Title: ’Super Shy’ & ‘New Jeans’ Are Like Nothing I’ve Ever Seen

Super shy, super shy, but where?
Like seriously, who puts the camera here to film a music video?
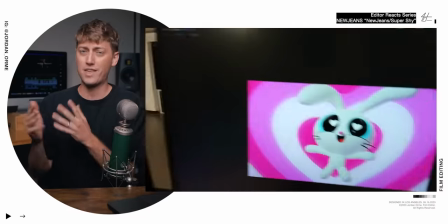0:05 Or who adds an iPhone shot that the animators took while they were working into the actual music video? New Jeans does. They make us post-production workers feel so seen. I love them. Heh.
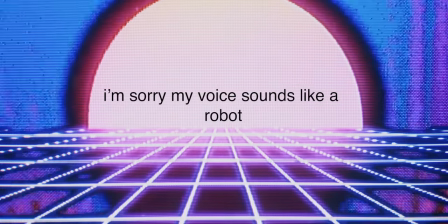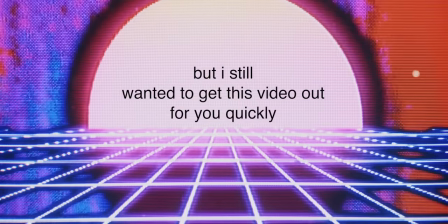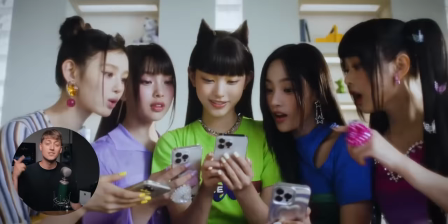0:27 So let's break down the music videos for New Jeans and Super Shy from a pro editor perspective.
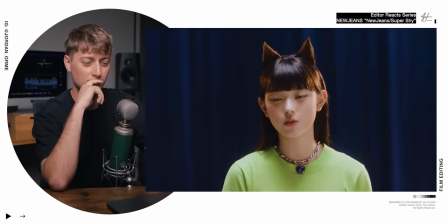0:33 Oh.
I'm going to be able to do it in a way to travel.
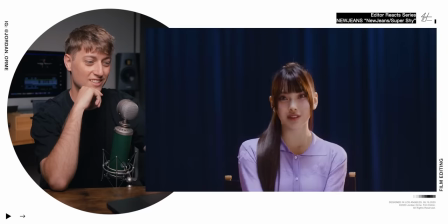0:39 But that's kind of boring. So, I can give it to other people and power.
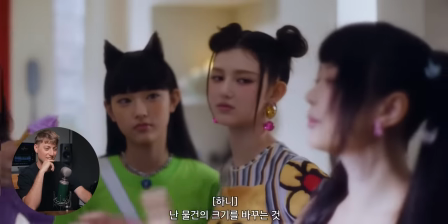0:45 I can give it to the product.
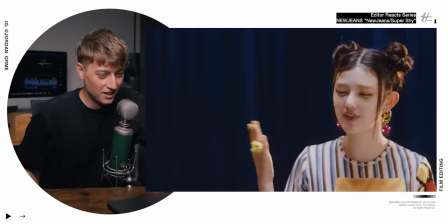0:49 Water brains! I don't know what they think.
The chaos. This is for me to see. The editor is creating chaos out of these interviews.
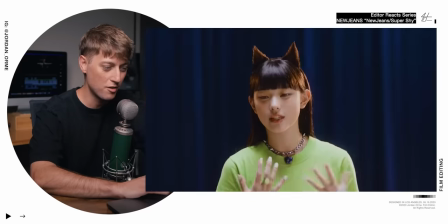1:00 Now the question is why? The amount of like sound effects that they're adding.
That's kind of boring.
They took the entire cartoon sound effects folder and just like dragged it into the timeline.
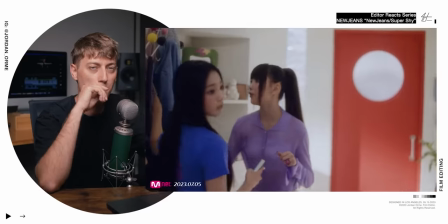1:16 The first thing you hear too is I think I'm bars and tone.
Yeah, you're.
It's just a tone that sits right at negative 12 dB, which allows you to test your speakers and see how loud they are, make sure they're sounding correctly. And lots of times just put two seconds before the actual piece is playing. And you could also use it to bleep out
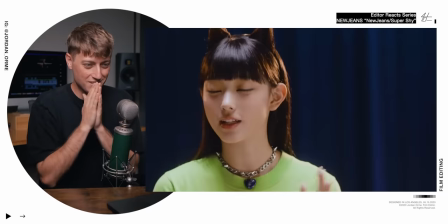1:35 That's kind of boring Dude, they tilting camera to you That's when you know, like, they're trying to be funny
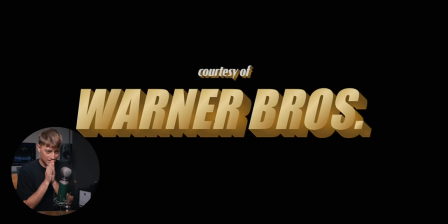1:42 The zooms The punted Oh, by the way, if you're interested in learning more about editing You should definitely check out the editing podcast Where we interview the world's
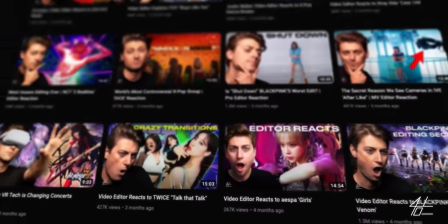1:55 best editors Or you can check out the editing formula Where I teach you everything you need to know to make
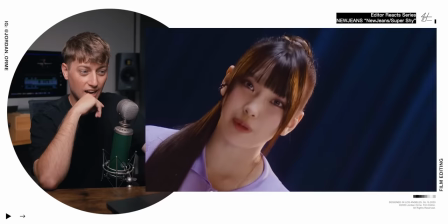2:00 editing a career i
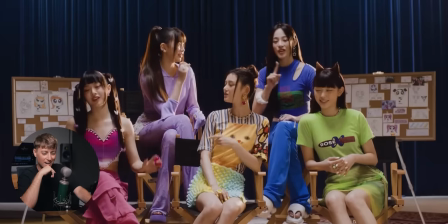2:03 love how they're mixing korean and english too it's fun to like be able to understand some of the things that they're saying it's nice i like it What flavor do you want right now?
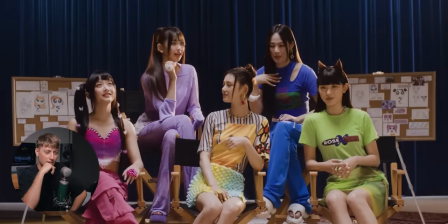2:19 I can be for you. Don't judge me. It's my superpower, guys. That's my superpower!
Oh my gosh. So it seems like the question they were asked is, what superpower do you want? And they're like, you know, just spitting bars, just saying whatever they want.
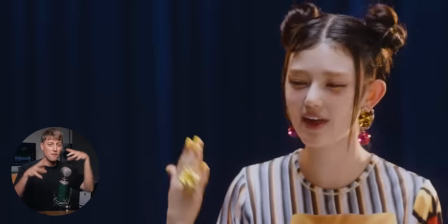2:37 But the way that the editor cut it, it makes it a little bit convoluted, unclear, funny and relatable.
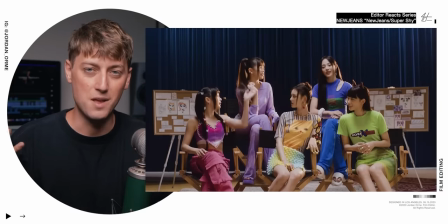2:43 It's just like a bunch of chaos to try to build suspense and build mysteries, but in like a fun, light way.
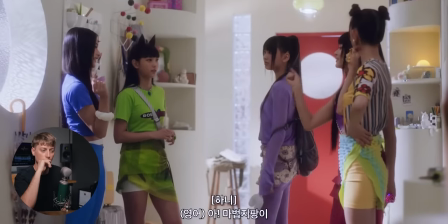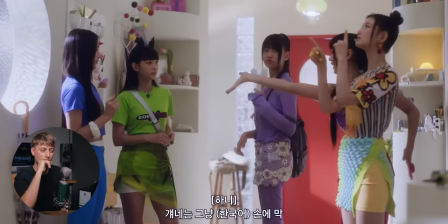2:54 Oh.
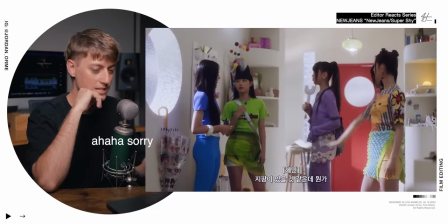2:58 Are they talking about late states? Look at this.
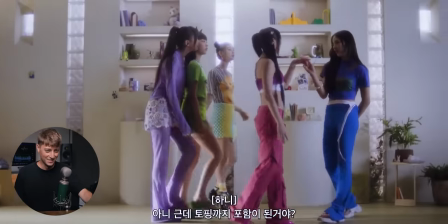3:05 I just love the self-awareness to
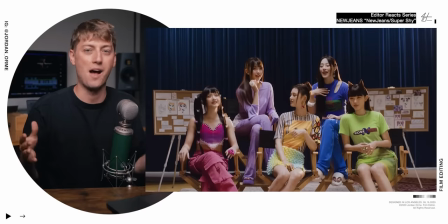3:09 Lujin's where they just will show behind the scenes stuff and not trying to create this perfect cultivated image. and it just it's so relatable it's so fun and this is my favorite cut from them like you know fighting just making fun of each other directly to
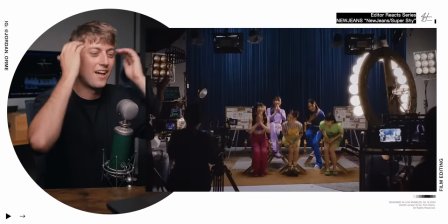3:24 like oh bye thank you for being so polite it's like the life of the k-pop star i don't know it's so fascinating it looks like
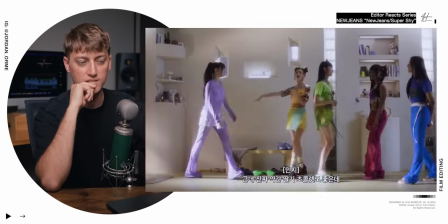3:33 that might be jean's light stick
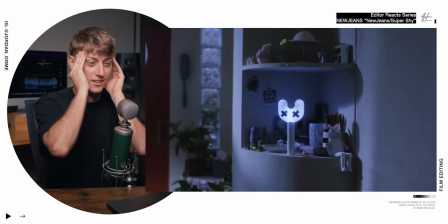3:40 Oh, frick. Nah, bruh. That's creepy.
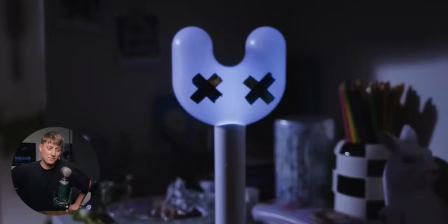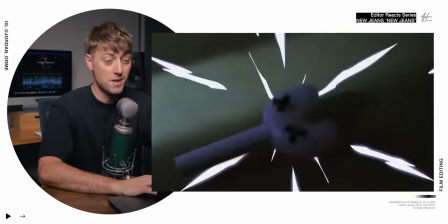3:52 The transition goes crazy. So if you wanted to make a crazy lightning effect like this, this is how you would do it.
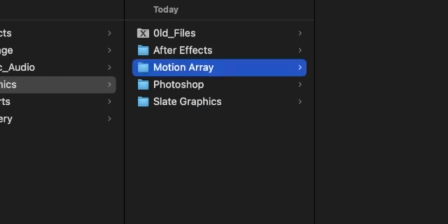3:58 First of all, we would need to head to Motion Array, which is also the sponsor of the video.
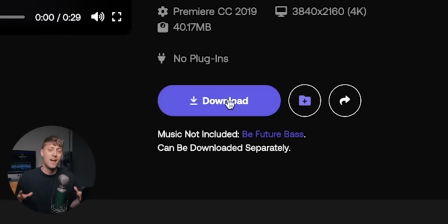4:03 Motion Array has a ton of different kinds of assets, video templates,
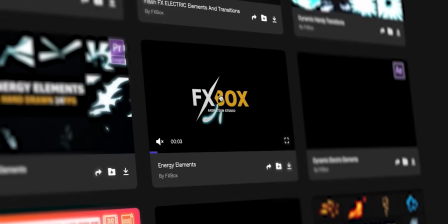4:08 stock footage, Photos music sound effects even little perfect lightning effects that look just like this new
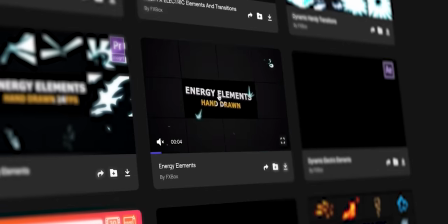4:14 jeans video Let's also download some sound effects to go with the lightning You sign up for a month or a year and boom you get
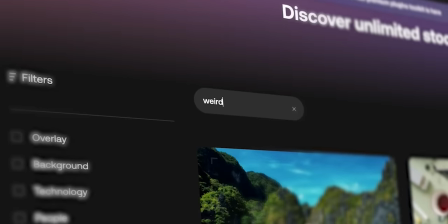4:20 access to literally everything in their library download whatever you want Use it wherever you want and there are no additional fees.
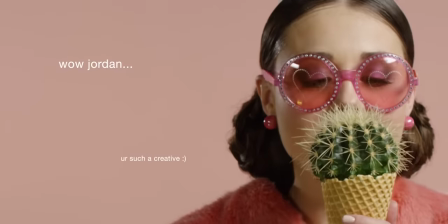4:27 I could even like do this I'm sorry, I thought that'd be funny
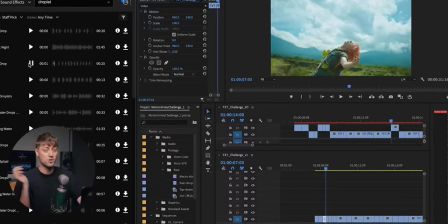4:35 Also, if you have Adobe Creative Cloud, you can use the Motion Array plugin to grab stuff super quickly while you're working. So what do you think of this? Like, seriously, what do you think?
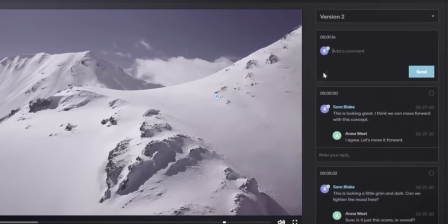4:45 Because if this was a legit project, you could actually give feedback on their built-in collaboration platform called Review. And if you like what you're hearing, you can actually also try it for free.
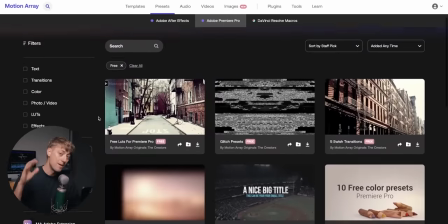4:54 You won't get access to the entire library, but there's a ton of amazing free assets that you can start using in your work today. So make sure to grab Motion Array to level up your videos and use my link in the description for $50 off.
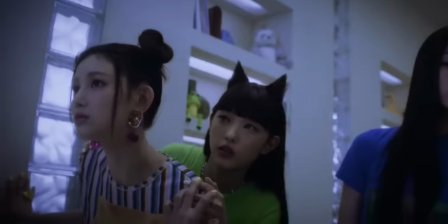5:06 Dude, we literally just recreated the same thing with the motion array assets. What the frick?
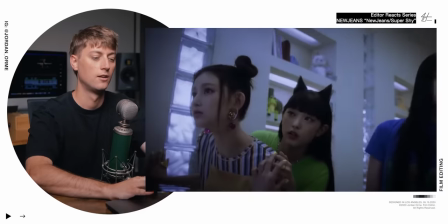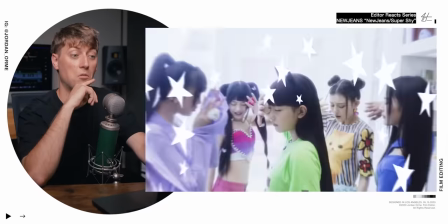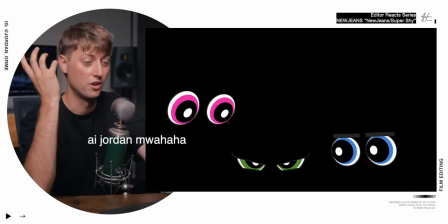5:21 Bruh. Sound effects are so good. It's what makes this entire intro.
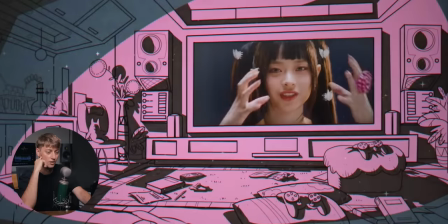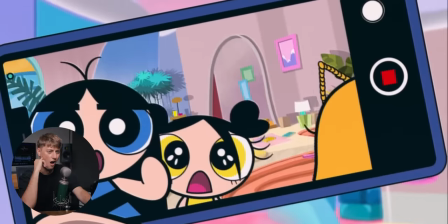I've never seen one episode in my entire life, but That's why Warner Brothers was in the beginning, because that's a Warner Brothers property.
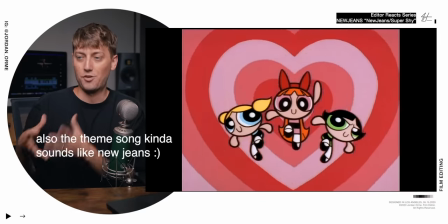5:48 If you don't know Powerpuff Girls, the show centers on three kindergarten-aged girls that have superpowers. And they look like this. Too much of that Chemical X, it'll do stuff to you.
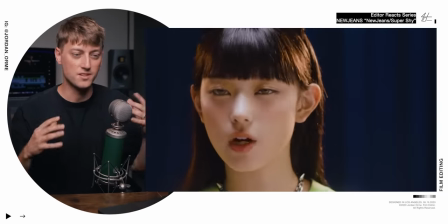5:59 The reason that the editing was so crazy and convoluted at the beginning was because they were saving the real answers for this moment.
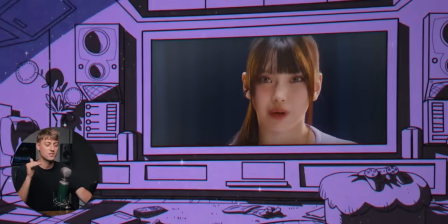6:07 Where we get this Powerpuff Girls artwork, and they actually start saying clearly what their superpowers are. and they're asking me about superpowers because they're becoming Powerpuff Girls who have superpowers.
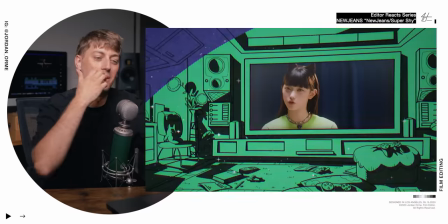6:20 Okay, we got the story. The insert shots.
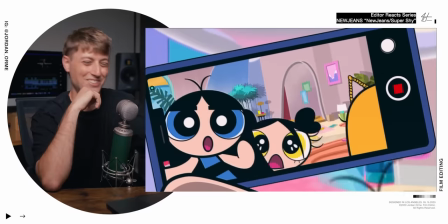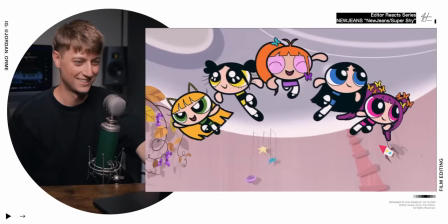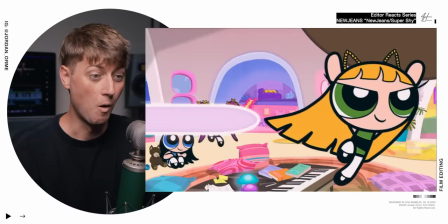So one of them was talking about chocolate.
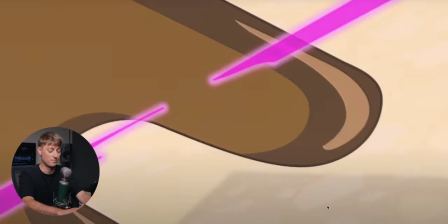6:41 They actually set chocolate out and then, you know, freaking torched it with laser beans to create a chocolate U, which is actually the shape of a bunny head and the reason there's so many bunnies is that's the actual fandom of new genes and buddies also mean good luck and fortune in Korean culture.
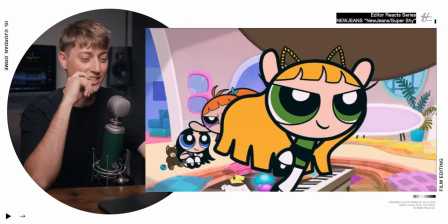7:03 But she's taking this chocolate discussion seriously.
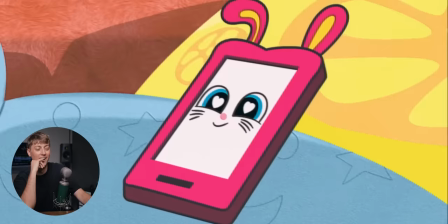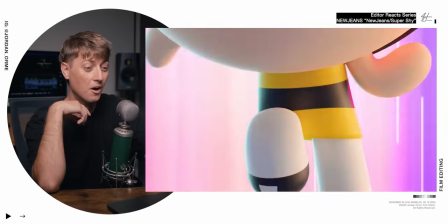This is so freaking. I love it.
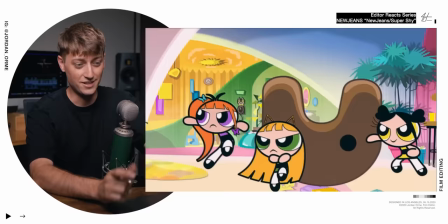7:25 The fact that they got a call here and they start flying towards the ceiling and hit the glass.
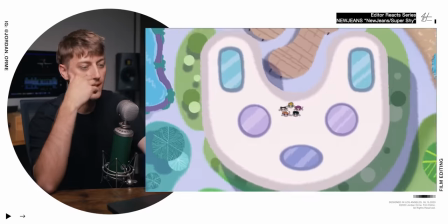7:32 Hilarious. Straight comedy. They make it through and look, it looks like their house is also in the shape of a bunny.
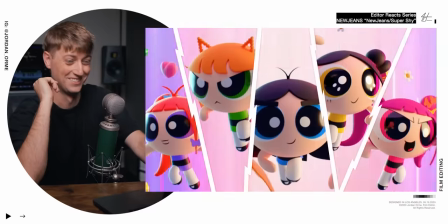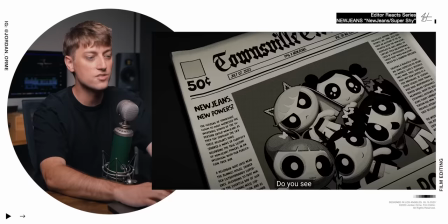7:44 Oh, what did the newspaper say? It's the Townsville Tribune, which is the setting of the Powerpuff Girls.
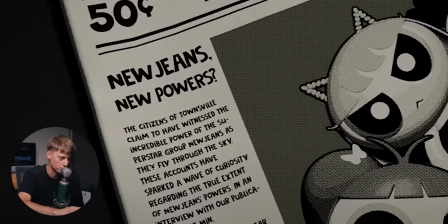7:50 The citizens of Townsville claim to have witnessed the incredible power of the Superstar Group Nuju and in here people- Oh, dang. I bet you that was sent through ChatGPT 100%.